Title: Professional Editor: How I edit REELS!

You know, because this is more for a Canadian audience as well as sort of for a bit of an American audience. So this is something that they might be able to sort of relate with. Vancouver is not like Hawaii kind of distance.
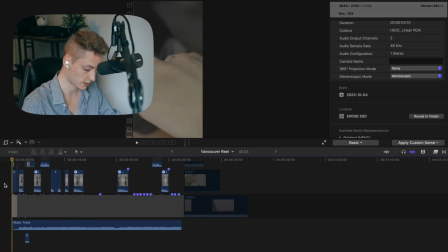Once the script is done and I've selected like what I want to use, I begin to cut to it.
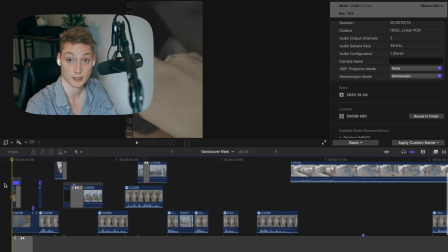I don't color anything yet. I just cut clips. But then while I'm cutting clips, ideas start to form of like, oh, how can I like animate this clip? Because you always want to have motion in clips, especially short ones. Motion is critical.
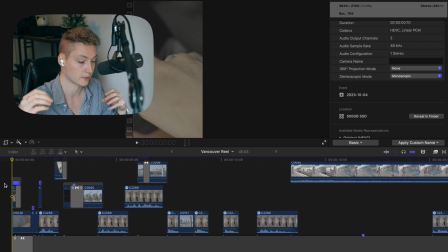In longer form videos, stationary shots that you maybe can punch in and Ken Burns or whatever, sure, makes sense. But in TikTok and Instagram and other short content, you need to have consistent flow. It's critical. Otherwise, you lose your audience. So as you can see, just in that sequence, I'm going to go to the first 2 seconds and just play that on screen for you guys.
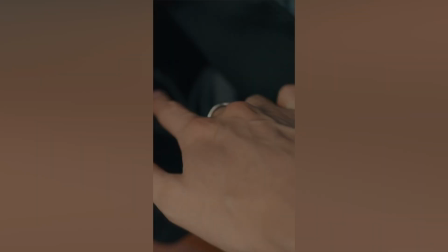So let's just play that right now.
Vancouver.
So what you see there is very rapid pans, all in the same direction, and that pan down is sort of the intro, like whoa, don't pause, like this is cool. We got some flashy stuff going on. That's like an immediate attention grabber. Happens in the first like 0.5 seconds, and then from there we have a pan to the location, and it'll be, when I say Vancouver, I think we'll also have like the text on the screen that just says Vancouver.
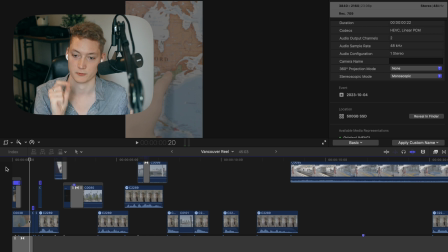Immediately we're telling people what this reel is about. It's about Vancouver. There's nothing else to it. And we even have a map to point to it. It's probably too fast for you to see the map, but you know it's a map instinctively. So we're giving you visual cues. And then I cut to a clip of me saying Vancouver.
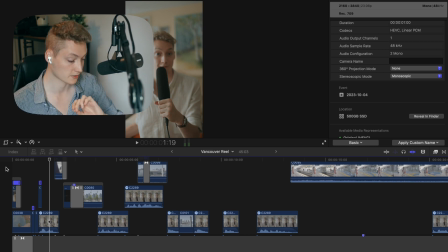I filmed this clip many times, but the clip that I chose was me sort of backing away as I was saying Vancouver. And I think that's because, you know, there's motion in that. And so in the backing away, you know, I was able to animate into that.
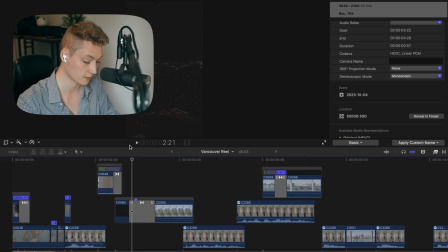This was an editorial decision. I probably could have cut this part, but I really wanted to film the flying part because it meant so much to me,
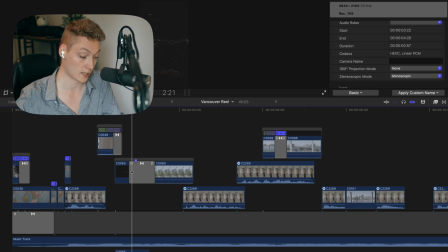and I really want that to be part of the video, which is why, you know, I really needed to, this was like something I spent about an hour on. How do I integrate footage of a plane into this when I only have like 4 or 5 seconds to really pace this out? I don't want it to go longer than 45 seconds is the total length of this video.
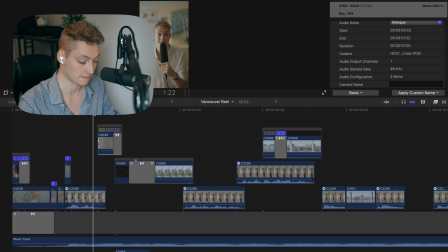Vancouver.
So how do I do that? Well, I needed to sort of choose one of the more unsexy shots. Honestly, it's not that nice, but it does immediately tell you it's a plane because we see a jet engine for like not even a second,
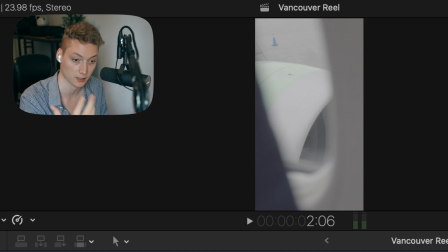but you know that intuitively it's a plane. It's part of a plane. You know that we are now flying, and then we zoom into that.
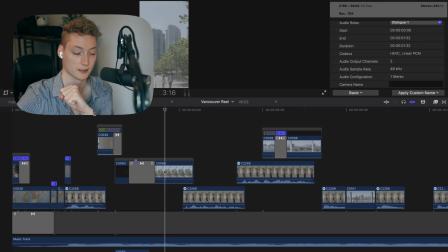We have like a little punchy zoom. This is all within 3 seconds, and boof, we're in Vancouver. This is like the only vertical recording I actually filmed there. Everything else is a regular horizontal file cropped in, because at the time, which was about a year ago, I didn't film for TikTok. So I kind of needed to incorporate it. And if you look at the bottom, you can actually see people walking.
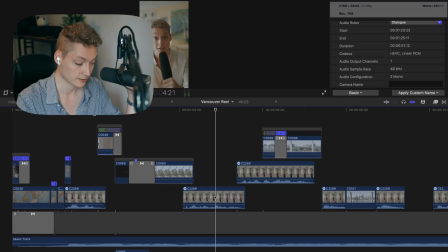Again, there's motion here. Cut back to me because I'm the anchor. I'm grounding everything. And you see there's a jump cut there, fully intentional. Again, there's like a cut every 2 seconds, every half a second, all that stuff. It's all there for consistency's sake. You don't want this reel to start to like disappoint people after they've
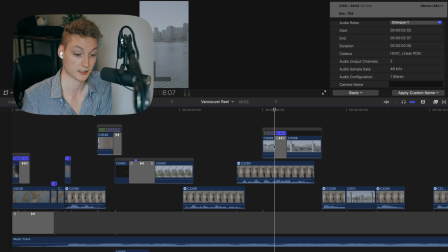taken 3 seconds, decided they want to watch, and then suddenly the next 3 seconds disappoint them because they're no longer as engaging as the first couple.
A place of incredible beauty, mixed with just the right amounts of city.
Mixed with just the right amounts of city is what I say. And that phrase, you know, you need some visuals to like go along with that, because now we're 6 seconds in, we've shown a lot of stuff on the screen, and only now is when the audience really goes, okay, now I'm like kind of engaged.